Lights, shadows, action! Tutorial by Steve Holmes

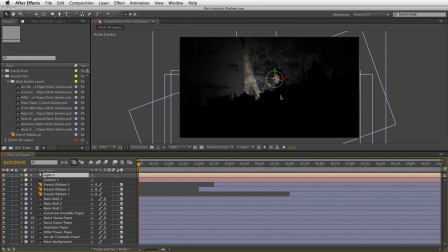4:12 Now, as you can see, like I mentioned, all of the layers are responding to the light source and its position, which is very cool for this instance. It allows us to position the light and soften the edges, and all of those layers will look like they're inside this scene and lit.
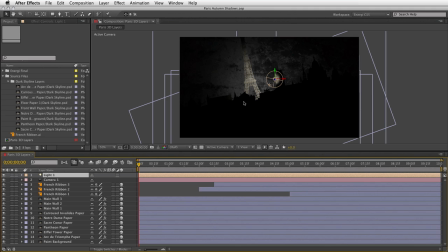4:25 For this instance, it's perfect. Sometimes you might not want that. You might want all of the layers to retain their original color and shading so the light doesn't affect them. You can actually disable that in the material settings, and I can show you that briefly later on. First, what we want to do though is position this light a lot further away so we light more of the scene.
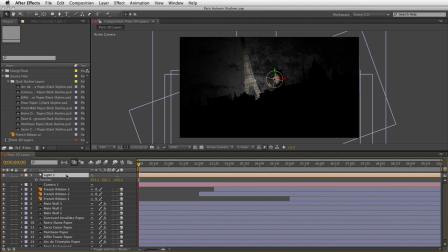4:43 So over here in a timeline, I'm just going to pull up the light's position values and play around with a few settings. What I'll do is, let's just go to say F11. Okay, we can see this from an angle. You can see how that's affecting the scene, and if I go ahead and drag here on the Z-axis and drag back,
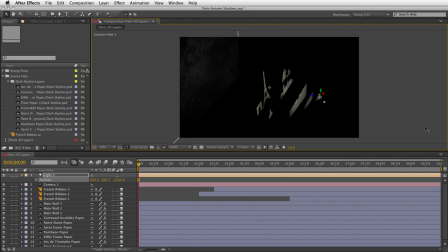4:58 you can see exactly how it's now revealing those layers once it sits behind them or in front of them. Okay, so basically we're just going to reposition this to suit the exact part of the design.
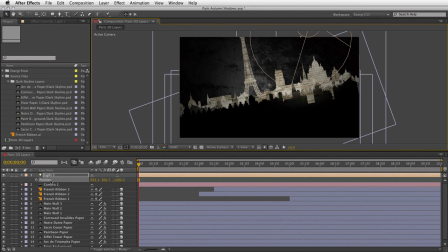5:07 So I'm going to jump back to the camera view here and make a couple of changes. I'm going to do this manually because I've got the settings already. I'm going to change the x-axis here to 540 and the y-axis to 600, so it's a little bit lower in the scene, okay? And I'm gonna position it a long way away. I'm gonna go minus 4,000 pixels, okay?
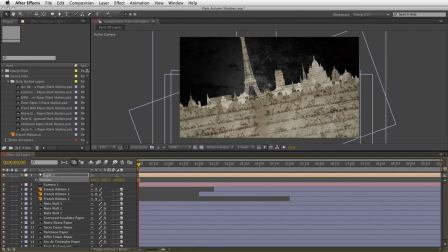5:27 That pulls us far, far away, so we've now got the entire scene covered in light.
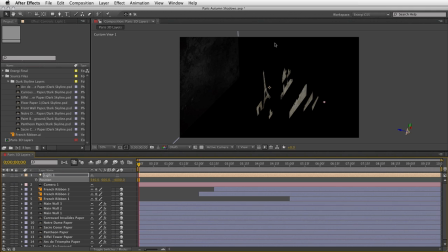5:31 Again, if I switch back to F11, you can see the light is now all the way over here, so the cone angle is now nice and wide that it just starts to cut off around the edges, okay? So just sort of a subtle change there. But this also means that the shadows that will be cast will be pulled closer together.
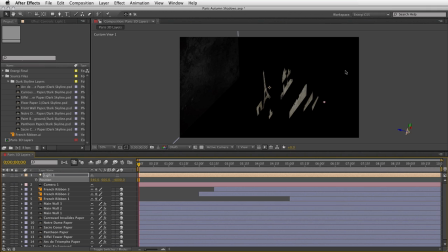5:47 If your light source is further away from elements that are close together, their shadows will be a little bit more compact and in fact gives us a little bit more control. But again, it's something you can play with as you go through.
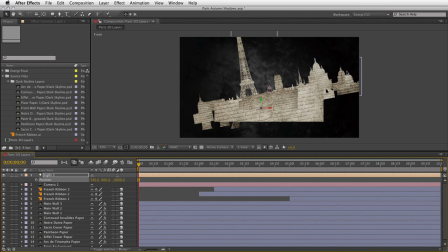5:58 Now I do want to animate this light, so what I'm going to do is switch to the front view and we can see its current position, and I'm going to do like a sunrise type effect where the light is low, so the shadows will be slightly cast upwards, and then across the 10 seconds duration of the timeline,
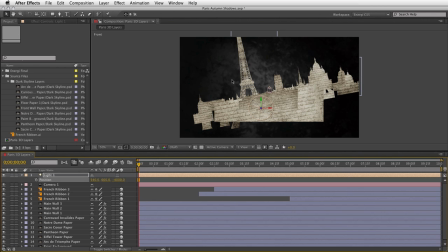6:13 I'm going to have this sort of move upwards and slightly to the left to give the impression of sunrise, and then any of the shadows in the scene will also move as well, and this will look really, really nice. So I'm making sure I'm at 0 seconds on the timeline.
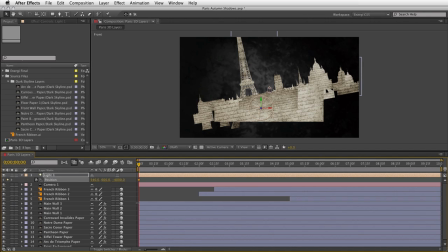6:27 I'm going to go ahead and add a position keyframe for the values that are already entered there, and then I'm going to jump straight to the end of the timeline, just hit the end key to go right to the very end. I'm going to make a couple of simple changes. I'm going to change the X position to about 160, which you see moves it across to the left,
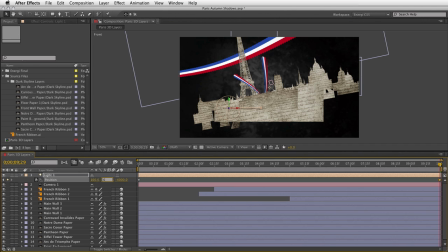6:43 and the Y value I'm going to change to 0, so it's all the way up in the sky. Now the Z-axis, that's going to stay as it is, but now if I scrub back through the timeline there, you can see the light essentially is moving in a sunrise type direction. Okay, now whether that's east-west correct, you know,
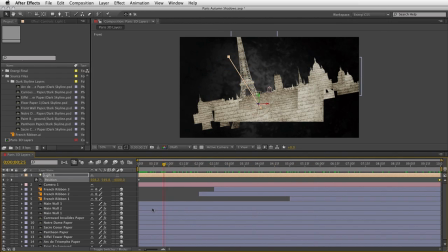7:00 don't shoot me if that's the case, but at least we've got a rising animation here, and that should look realistic once we go ahead and turn the shadows on. Now, talking of turning shadows on, I did mention about the material properties for layers, okay?
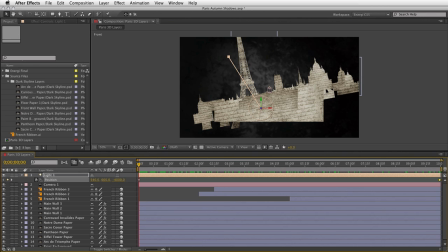7:14 So layers that are affected by light or not. Well, the same rule applies for shadows, where the layers can interact with each other, cast shadows, receive shadows, and so on. So before we sort of take the next steps of adding shadows and that sort of thing, we do want to make sure that the layers are set up correctly so that when we turn on the lights,
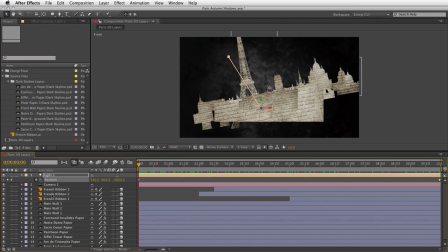7:30 everything works perfectly. So I'm going to come down to any one of these 3D layers in the timeline. Really doesn't matter which one it is. So I'm going to go ahead and choose maybe main wall one. Okay, now this, if I just go ahead and solo it, you can see it's the main item in the foreground.
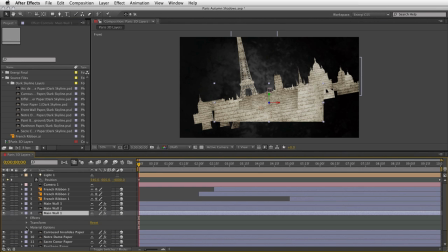7:44 Okay, so go ahead and turn that back on. Now if I twirl down the material options, you can see the basic settings are right here.
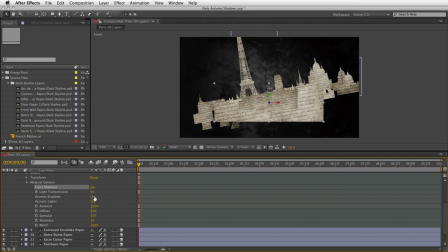7:51 Does this layer cast shadows? That's currently set to off, so let's go ahead and turn that on. Does it accept shadows? Absolutely, that's the default. And does it accept lights? In this case, yes, we're going to leave that to on, but that's what I was talking about. If you don't want the layers to be affected by the position of the light itself,
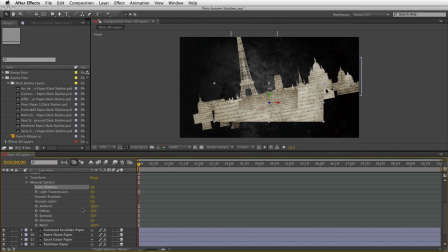8:07 you can always say don't accept lights and it will retain its original color and brightness. Now, the material options like this need to be set for each and every 3D layer in order to keep them consistent. The nice thing is we can cut and paste.